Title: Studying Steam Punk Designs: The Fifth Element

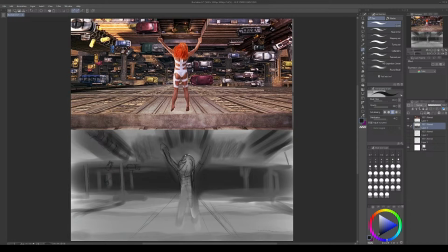[25:55]
Isn't there pipes on this one? I don't think. There might be. Is that a pipe? No, I don't think so. they're really showcasing perspective.
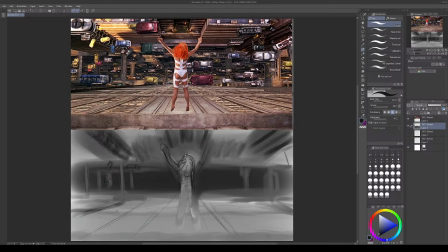[26:13]
So using geometries to really showcase these perspectives. So like down here and along here and
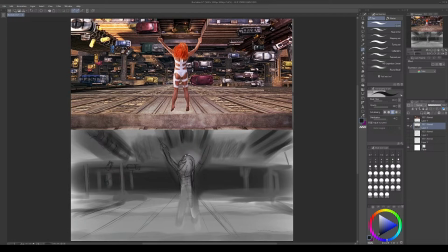[26:27]
across and back, and they're really central too. Like they seem to be creating these sort of perspective changes in a really central location.
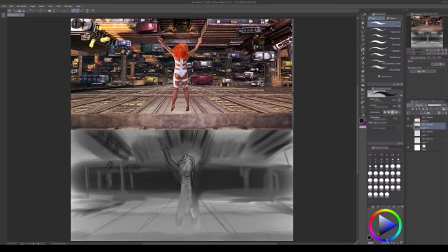[26:43]
Even framed by the main character here is representing um, some of these elements. So that's kind of shown off this element up here.
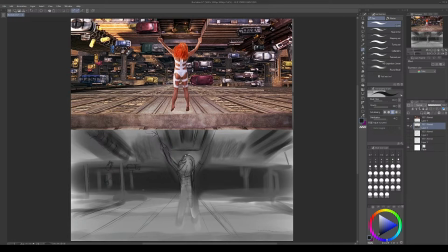[27:04]
And all these cars are basically the main focus of the design. So they've got tons of them crammed in. So no one particular car is the focus. There's some close up, some further away to give that sort of element of, yeah,
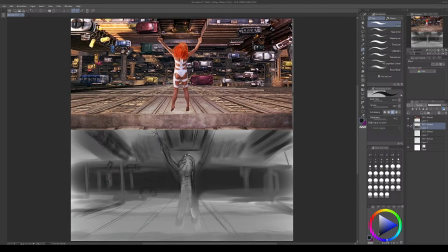[27:26]
now you know that these further away ones also have like similar detailing, similar like weathering. So like here we've got weathering on the top of this car. There's sort of this steel rustiness. There's like stuff scribbled on the back of this one.
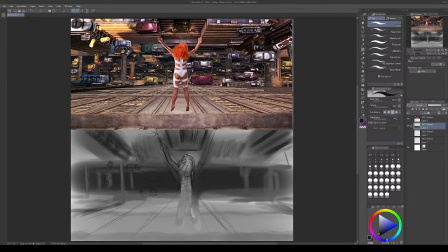[27:46]
Um, there's definitely dirt and grime on this one that looks like a dump truck of some kind, but it's probably not a dump truck. It just looks like a dump truck. And so it's kind of like junkyard, kind of junkyard vibes.
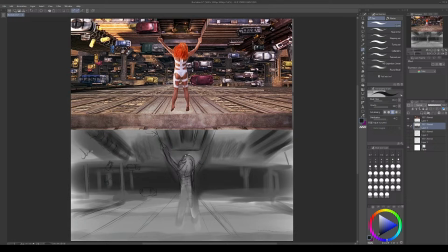[28:02]
So maybe even looking at a junkyard makes sense. This is reminiscent of a factory, like just in its composition. Like when you step in a factory, what do you see?
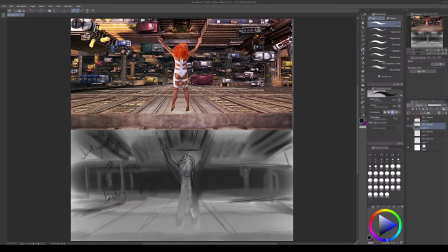[28:19]
You see like a big open space, and then you see like factory pillars, right? So you get this idea of perspective that comes in big, wide open industrial spaces.
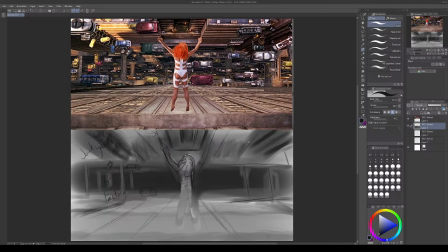[28:35]
Like it's probably one of the places in all of the world where you start to see like more of these industrial sort of these these perspective lines because it is so industrial.
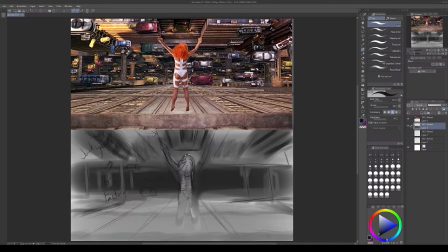[28:55]
So I think it's probably pretty true that um, that yeah you're going to have way more. Um,
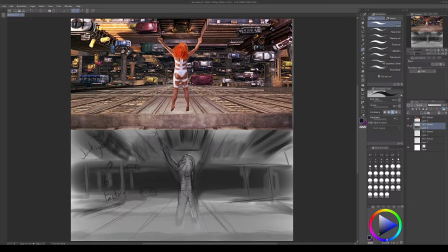[29:15]
what am I doing? Even trying to draw that. I'm definitely not in the mood. Okay, so all right, so there is perspective lines.
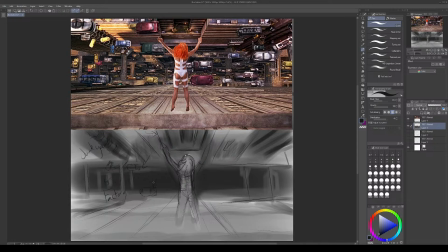[29:34]
There are indicators of elements that happen commonplace in the world, and it's littered with them. So this sort of littering effect is really cool.